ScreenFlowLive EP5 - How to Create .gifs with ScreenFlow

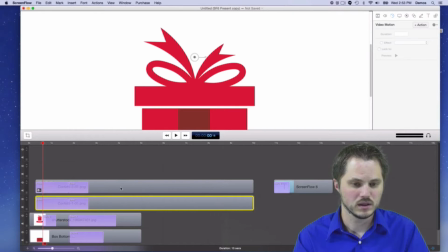(20:40)
And the other one has a center point right kind of in the lid, which is, you know, I guess that's about where I wanted them to originate.
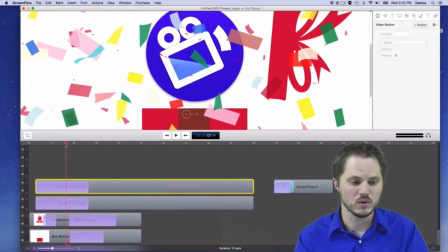(20:50)
Now, the trick was getting them to explode fast enough and then kind of pause, and then I wanted them to fall away. And this is where I really just had to work with the animations and then the curve types.
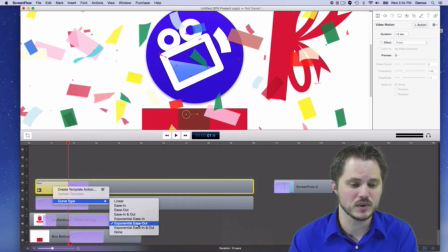(21:06)
You can see on the curves, I actually have an exponential ease out, so they really slow down.
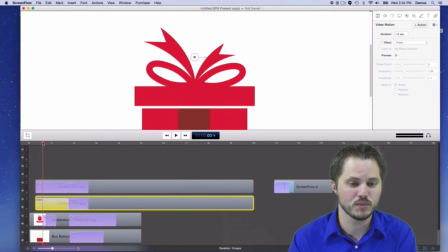(21:13)
When they explode super fast, it's almost like they're already there.
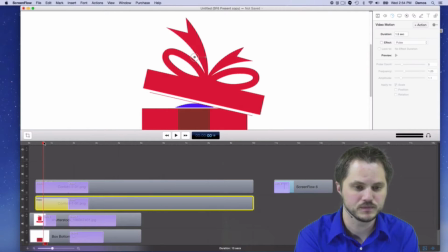(21:17)
Like when this lid pops off, you can see there's a bunch of confetti.
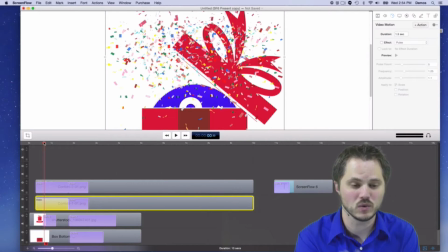(21:22)
It just explodes everywhere. Now, and it starts out really small, and this is just a zoom effect. So if we go over here, I added a scale.
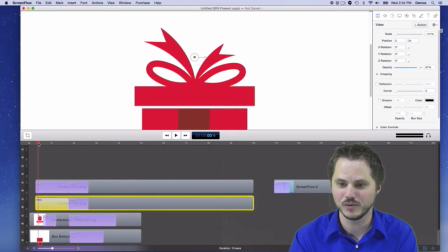(21:34)
I took them from 0 scale, or negative 141 scale, all the way up to,
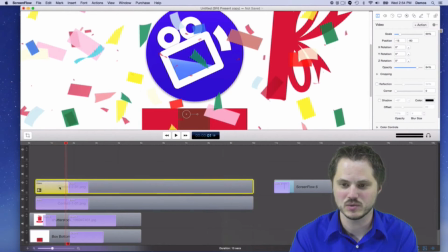(21:42)
about, that one's scaled at 70%. This one's scaled also about 70%.
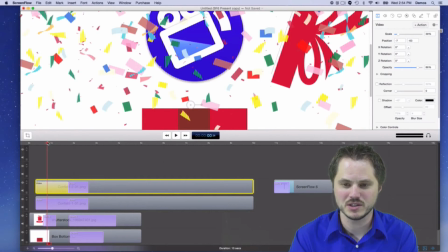(21:49)
And then I had them with different positions. And the confetti clips by themselves, what do they look like?
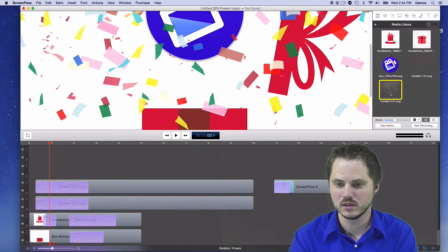(21:57)
Let's show you that. So I've got confetti 1 and confetti 2. If I bring this down on the timeline, let's do this right here.
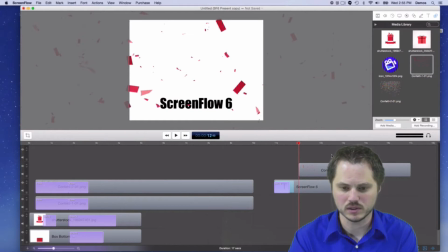(22:07)
I zoom out so you can actually see what it looks like. Let's pull this back over here. So confetti 1 in its natural state is quite large. It's actually at 100%, it's a big file.
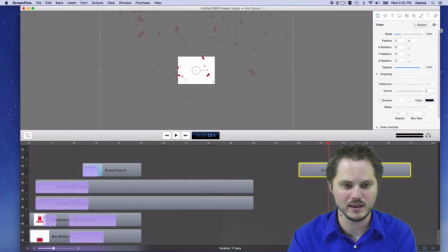(22:21)
So it's already way bigger than the 640 by 480. And this was because I found this on, again, I think Shutterstock. And the natural size of this clip's really about that large. If we were to scale it down to actually match the canvas, it would look pretty small. The confetti wouldn't be big the way I wanted it to be.
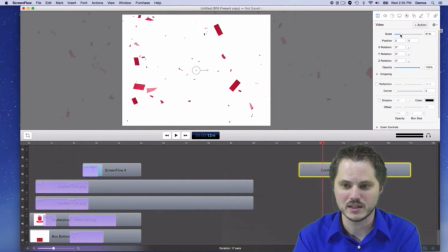(22:41)
So, you know, not very big confetti. So taking it up to 100% is actually kind of nice because you get some really big pieces as well as the small pieces. Maybe not everything's on the screen, but that's okay. And that's why I think my sweet spot was about 70% or so was where I liked the mix of the sizes.
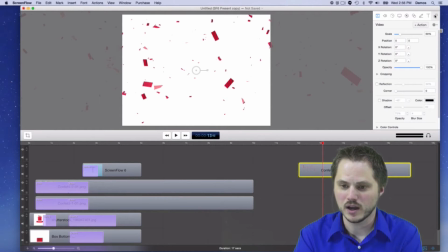(23:00)
And then the other confetti shot, I'll bring that down.
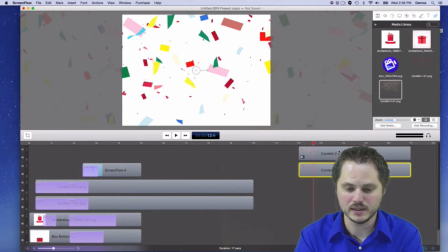(23:06)
The other confetti shot at 100% is, again, it's more of a colored confetti.
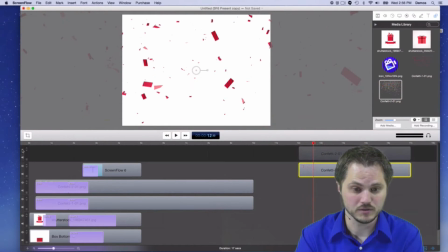(23:13)
So there's a red confetti clip and a colored confetti one. And it just adds, it's nice to have the blue and the yellow in there.
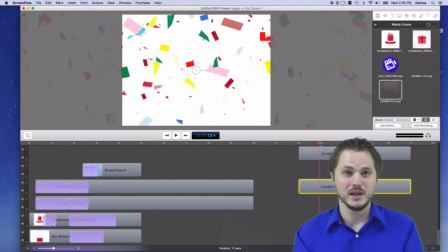(23:20)
I wanted colored, but I didn't want, but the problem when you're animating GIFs and things like this is when you have a static image, let's say you just have it fall off the screen.
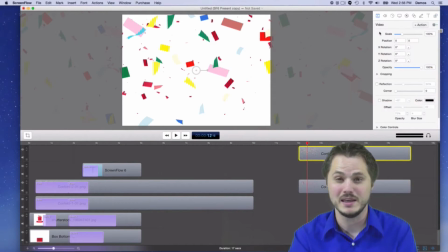(23:29)
Well, what does it look like? Does it really look like confetti, you know, like is actually moving? It doesn't. It actually just looks like a still image just goes off, right? And confetti doesn't do that. It, you know, it flutters and flips around and all that stuff.
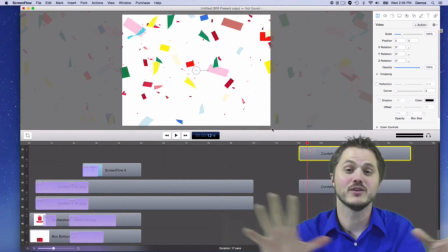(23:42)
So without actually getting into an animation program and doing a particle animation where each piece is tracked and rotated, and which would be incredibly complex. I mean, you can add there's stuff that can make that easier, but you need a really powerful tool like that will animate that.
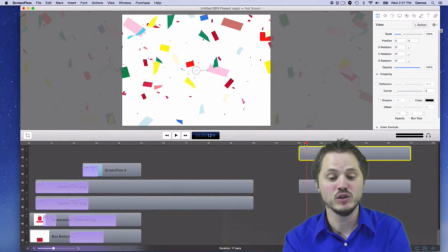(23:58)
I kind of simulated that by having the two clips together and do slightly different things. So with just one, it doesn't look very good. So let's look at that.
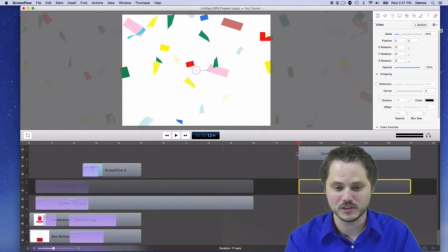(24:11)
We're gonna track that off the screen and just, let's say we blew it up. What would it look like if it just falls? Well, we're going to add that, just an action to it. Oops, wrong one. Add an action to it, and we're going to maybe track it off the screen.
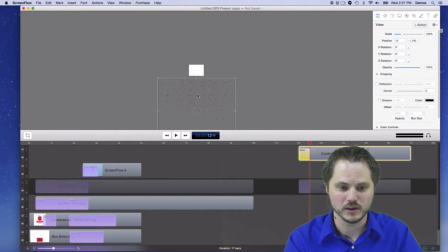(24:27)
So at the end of the action, it'll just fall down. How does that look?
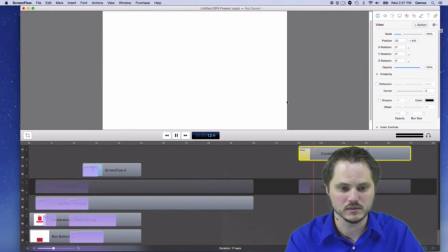(24:34)
Well, let's see. Pretty fast. I'm going to slow that down a little bit, but you know, it kind of looks like confetti's falling because it's so close to the,
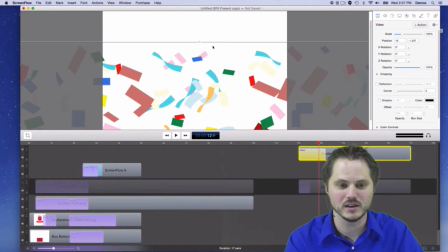(24:43)
and then you got this cutoff, this like weird line at the top that just ends.